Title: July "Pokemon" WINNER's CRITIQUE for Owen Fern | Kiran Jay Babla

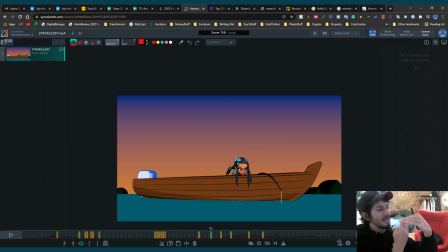4:07 sort of throws itself out it comes up with its back to us and then turns towards us that way i think i would probably read that a bit better like it's sort of throwing her off as well as the audience if that kind of makes sense um it's hard to it's probably not
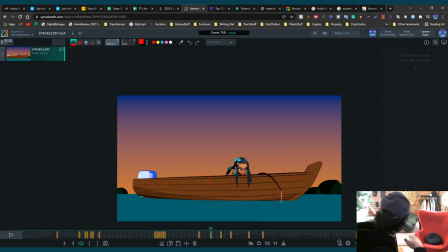4:27 even worth me drawing it i think it just makes more sense that we see the back of the pokemon and then it turns towards us maybe that would help just sell it but overall that that was the main thing that caught my eye and when it comes to the animation itself this was really lovely um one major thing i
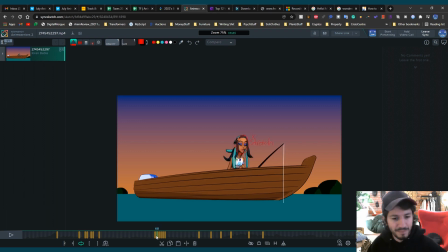4:45 was saying in the last review um this is a note this is i suppose a note or a tip i was given years ago by you know i think it was nick bruno maybe that the director at blue sky he's he said
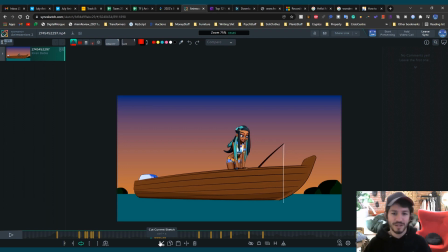5:06 basically juniors or like people who are new to animation tend to like really go over the top of squash and stretch and overlap just to like show off that they can animate because it's really fun to do but sort of the more um senior you become i suppose and i don't want to
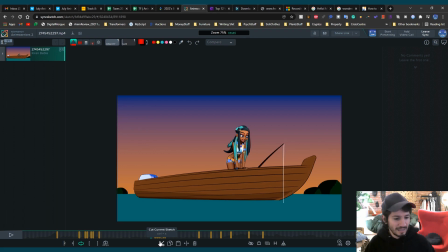5:23 sound too pretentious here but the more senior you become i imagine i mean i'd say this is the case for me as i've been doing this you kind of pick your battles you choose where you're going to do the squash and stretch and you don't really need to do it as much and the reason i say that is because in this shot i would say most of the
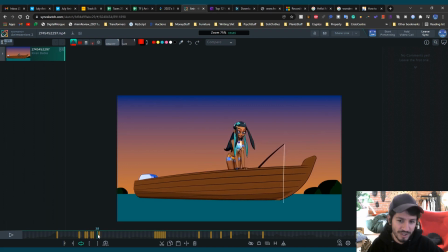5:43 um squash and stretch you've done it's like very obvious it's like i can see it you want to feel squash and stretch um and i will say this i went through your re either your reel or like
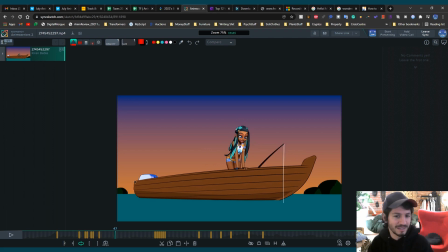5:57 something or vimeo and i noticed it didn't seem like that in other shots so i would say specific to this one so don't take this too personally i just think maybe you're having fun with this. It just went a bit over the top. But I just think overall, say here, I can see, for example, on this frame here,
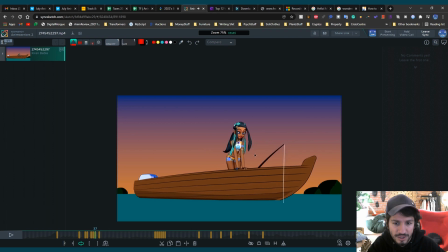6:15 that I can see the stretch of the jaw coming into a set of like three frames. I don't personally want to see that. I think it would look better if you felt it here, maybe just one frame here.
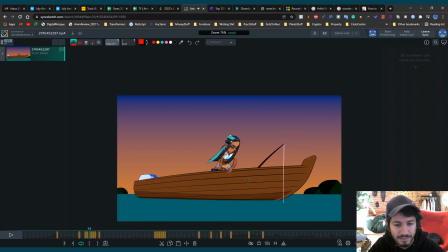6:32 I think I already drew it somewhere a little later. Oh yeah, I said somewhere here, but I'll pick this one here. So you've got one stretch here, and you've got another one, and then another one, and it takes like three frames for that jaw to settle. I think you at max could have picked maybe this one stretch frame,
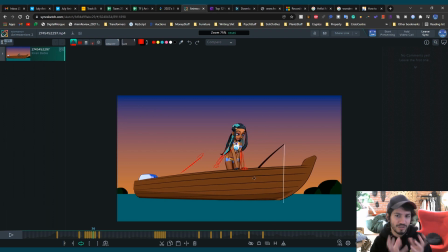6:52 but then make the rest, just keep it within its more human structured form so i think the stretch is really like it's too obvious for me but you know it's a personal taste so take what you will from these notes
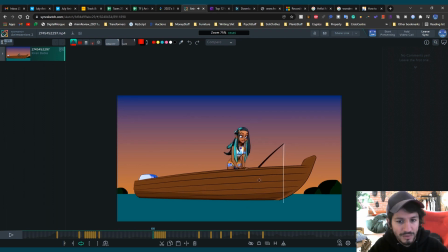7:08 um so you've got really nice stuff like the shoulders leading here with that with the head holding back that stuff looks lovely i know i i i think considering
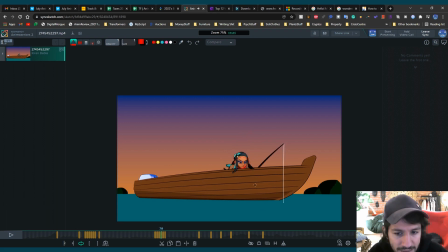7:22 everything is very squash and stretchy i was thinking here when the head hits the boat i think you could have done actually with with the squash you've got the stretch on the front frame before i thought maybe when the head hits it's squashed a bit and then it sort of settles back
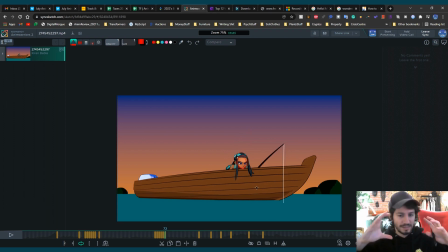7:38 to normal so on the hit on the actual impact it's it's squashed and that way it would feel a bit more fleshy there because right out I can like see the rig I can see that just sort of stopped moving and I think you maybe that was a space to get a bit
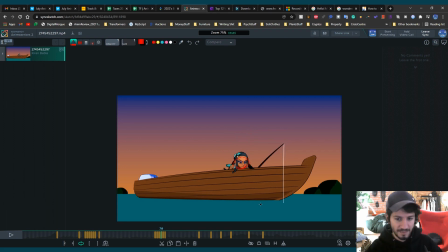7:56 more like little squash maybe the the lips could could be like you know poked out a little bit more and their cheeks would be like puffed out and then they sort of return back to default. This specific spot stood out as a bit stiff.